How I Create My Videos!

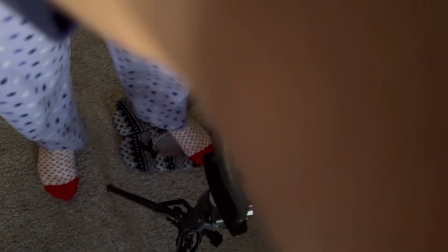And now, ladies and gentlemen, I'd like to present to you a behind-the-scenes all-access tour of the seamless process behind Lily Factor videos.
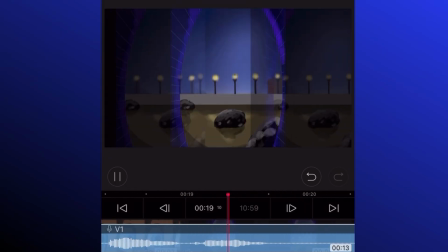Ding!
To draw
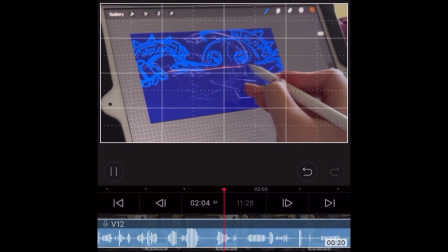as if you're getting a snapshot of a scene that you should expect to see
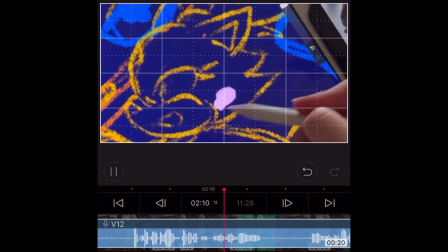actually come to life, whether that be through animation or through animation.
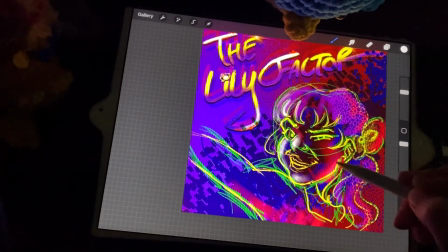But wait, there's more. Watch now and see a new drawing process. It's the Lily Factor.
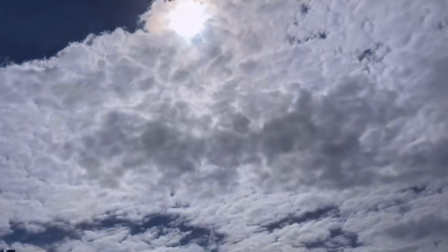Ding! Throughout this tour, we'll explore how I create art videos,
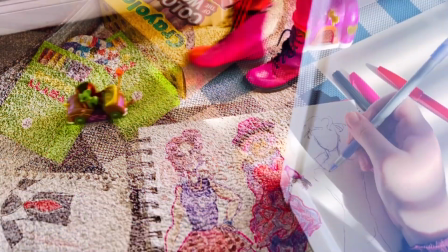from setting up shots to clip transitions and effects in editing, Easter eggs, and piecing together the story puzzle.
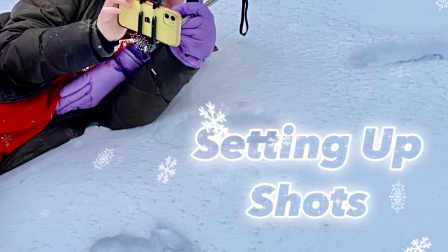But before I can do any of that, I start with setting up shots.
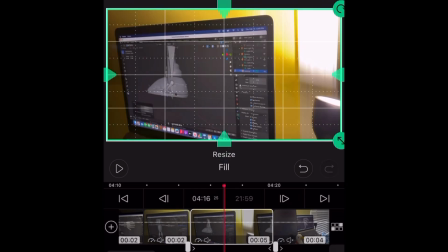Because when you start to peel back the layers of the original video footage, you'll see that the original shot versus the final shot is very different.
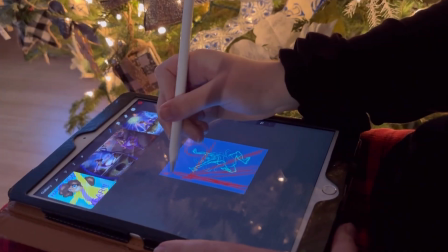For some videos that are more project focused than video focused, sometimes you just set up the stand and start recording and worry about the details and editing.
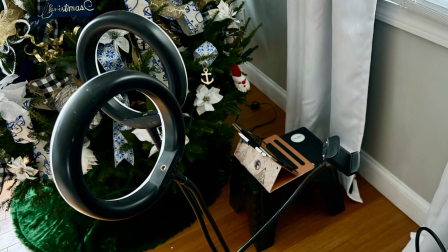But for videos where you want more beautiful shots, you do some crazy things to get there, like sit on a stool squished up next to a Christmas tree.
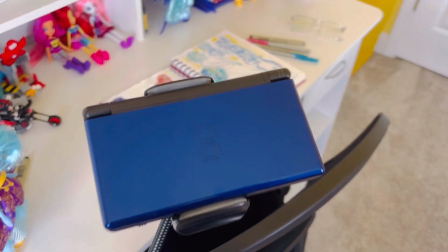Regardless of my intention behind my shots, I use an adjustable tripod to point my camera where I want it to see.
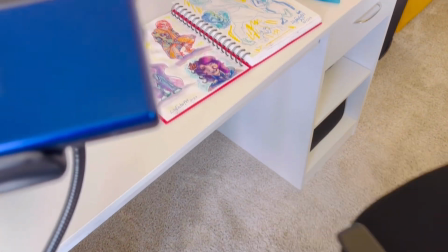And then if I'm not using that and I want more intentional close-up shots,
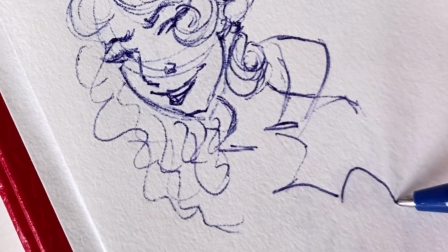then I'll do a handheld shot, and you'll know it if the camera's wobbling a little more in my footage.
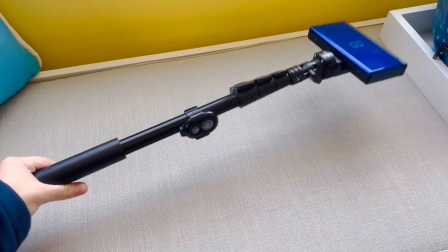For that, I use kind of a selfie stick thing that I adjust two different ways,
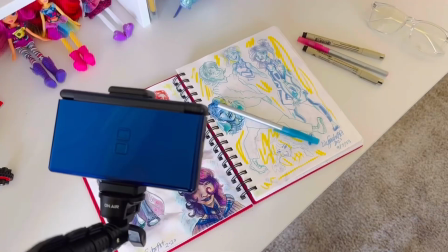although admittedly there have been times where I've just simply held the camera myself without anything else attached.
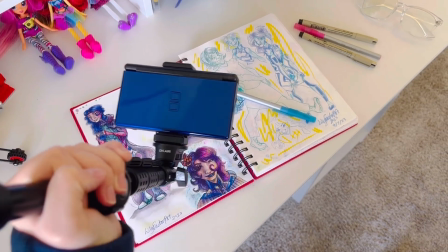But touching back on what I said earlier, when some projects don't lend themselves to a variety of camera angles,
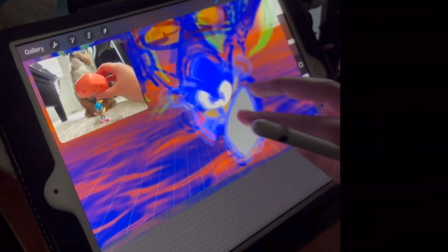like this one where we're dealing with a reflective surface, as you can see, there's not a lot of camera angles in there. So how do I make this footage look interesting? That's where I rely on editing. If I'm not using the original audio, the first thing I do with my footage is I mute it.
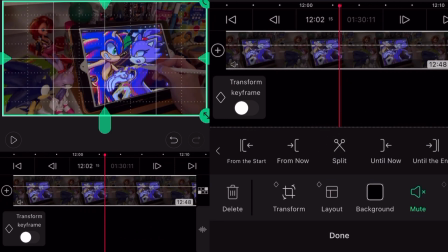You never want to accidentally leave some unmuted footage when you're doing voiceover. Then I start condensing my footage.
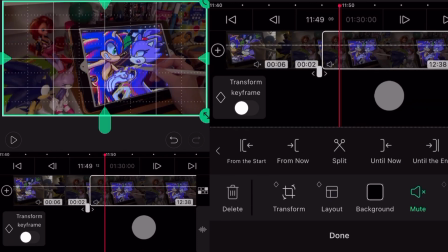I cut and delete pieces of footage that I won't need because it doesn't fit into the final story puzzle.
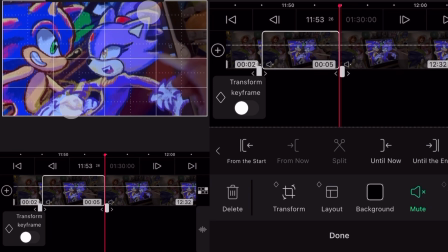I don't get crazy with editing when I'm cutting clips, but there's some clips I may zoom in on to remind myself why I saved that footage,
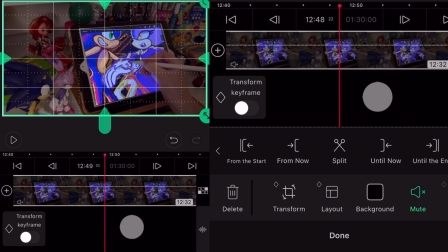so I don't accidentally delete it, because you never know what you may overlook.
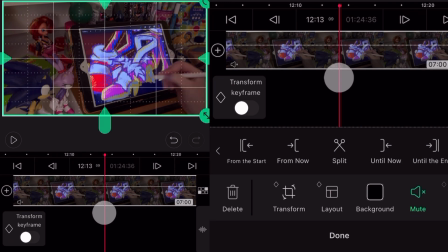Once I've reduced the footage to pretty much the necessities, I start doing the nitpicky editing,
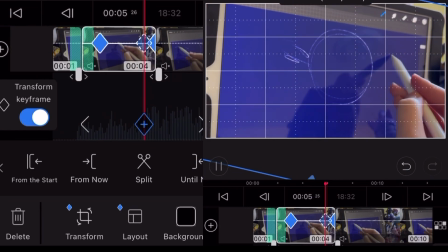adding a whole lot of transform keyframes, and this is where I start to focus in on what I want you to see.
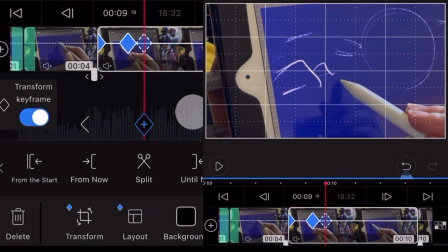There's a little rule I made for myself that I like to abide by with this analogy in mind,
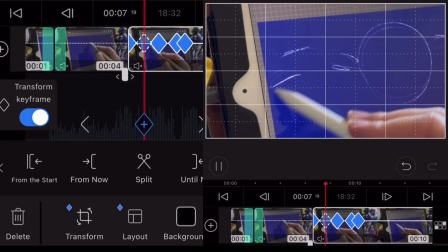is that if you're on an airplane and there's somebody seated in front of you or across from you,
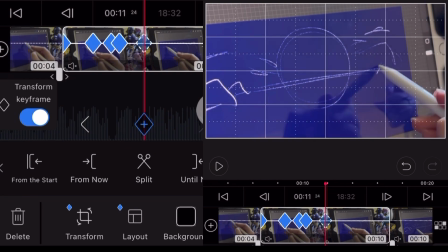wherever, that you can see what they're watching on their TV screen or their phone or whatever, is it visually interesting enough to make you continue to look over at them to try and figure out what they're watching?
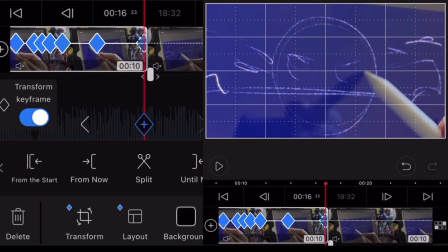In other words, is what my footage portraying interesting enough to stand alone,
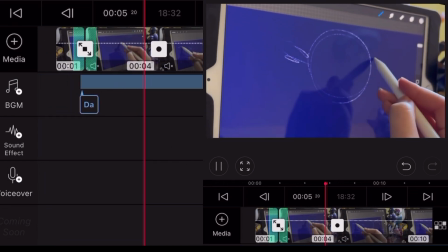even without audio or voiceover explanation?
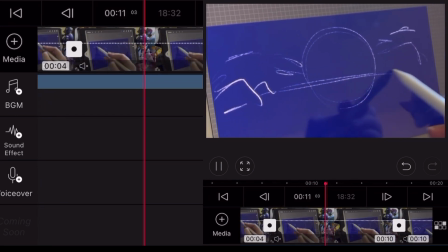So what I like to do to fulfill that idea is add a lot of transform keyframes to keep the footage constantly moving.
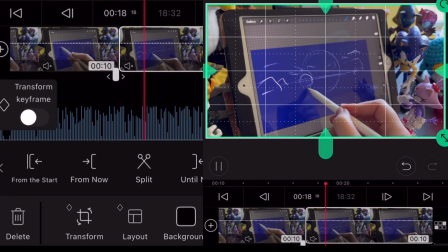I'm constantly making your eyes do some exercise to keep it interesting, and then zoom in on things that I want you to see,
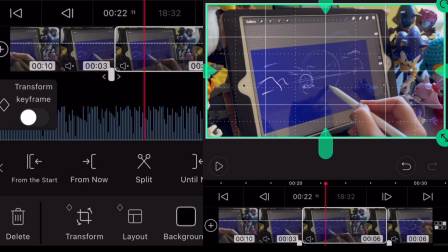that I want to make perfectly clear, so that you're seeing my art through my eyes,
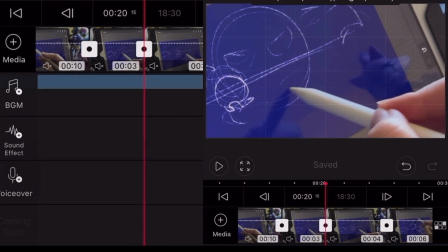even if the camera didn't always capture it. So I willingly decrease my pixel count to zoom in on those details.
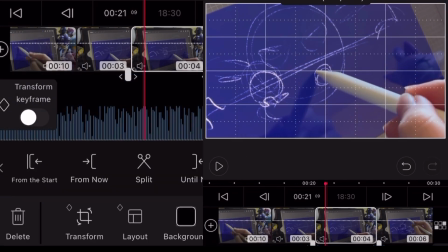I'm also trying to avoid jump clips, because I don't want you to feel art gypped that I've robbed you of 5 minutes of my drawing and you're like, wait, how and when did she draw that?
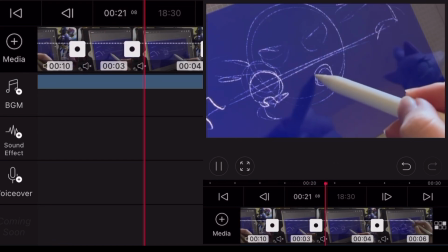By editing it in this way, you don't even know what you missed.
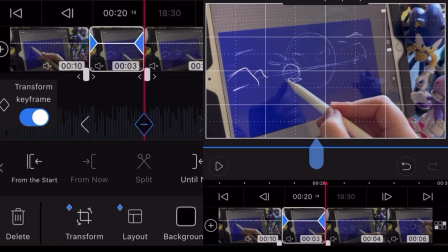I also learned to do this because I learned in a film course that the jump clips is considered bad editing in film, even though it's done widely in social media.
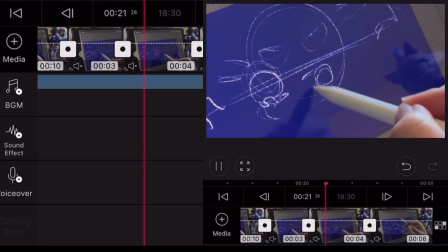So it's something I thought, well, how can I avoid this, even though I only have one camera? I know, it looks like a different angle if you zoom in.
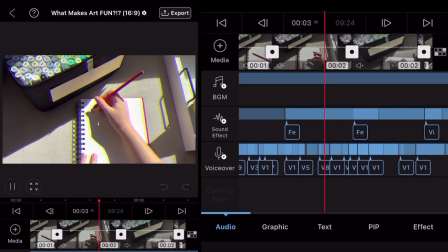It's never been good. It's art too hard, unmotivated, can't improve, can't get a job, can't make a living.
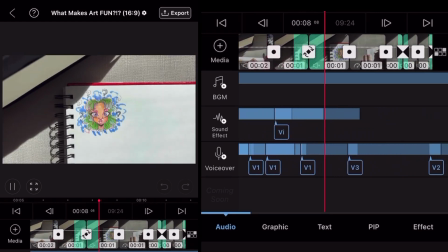Hold on a second.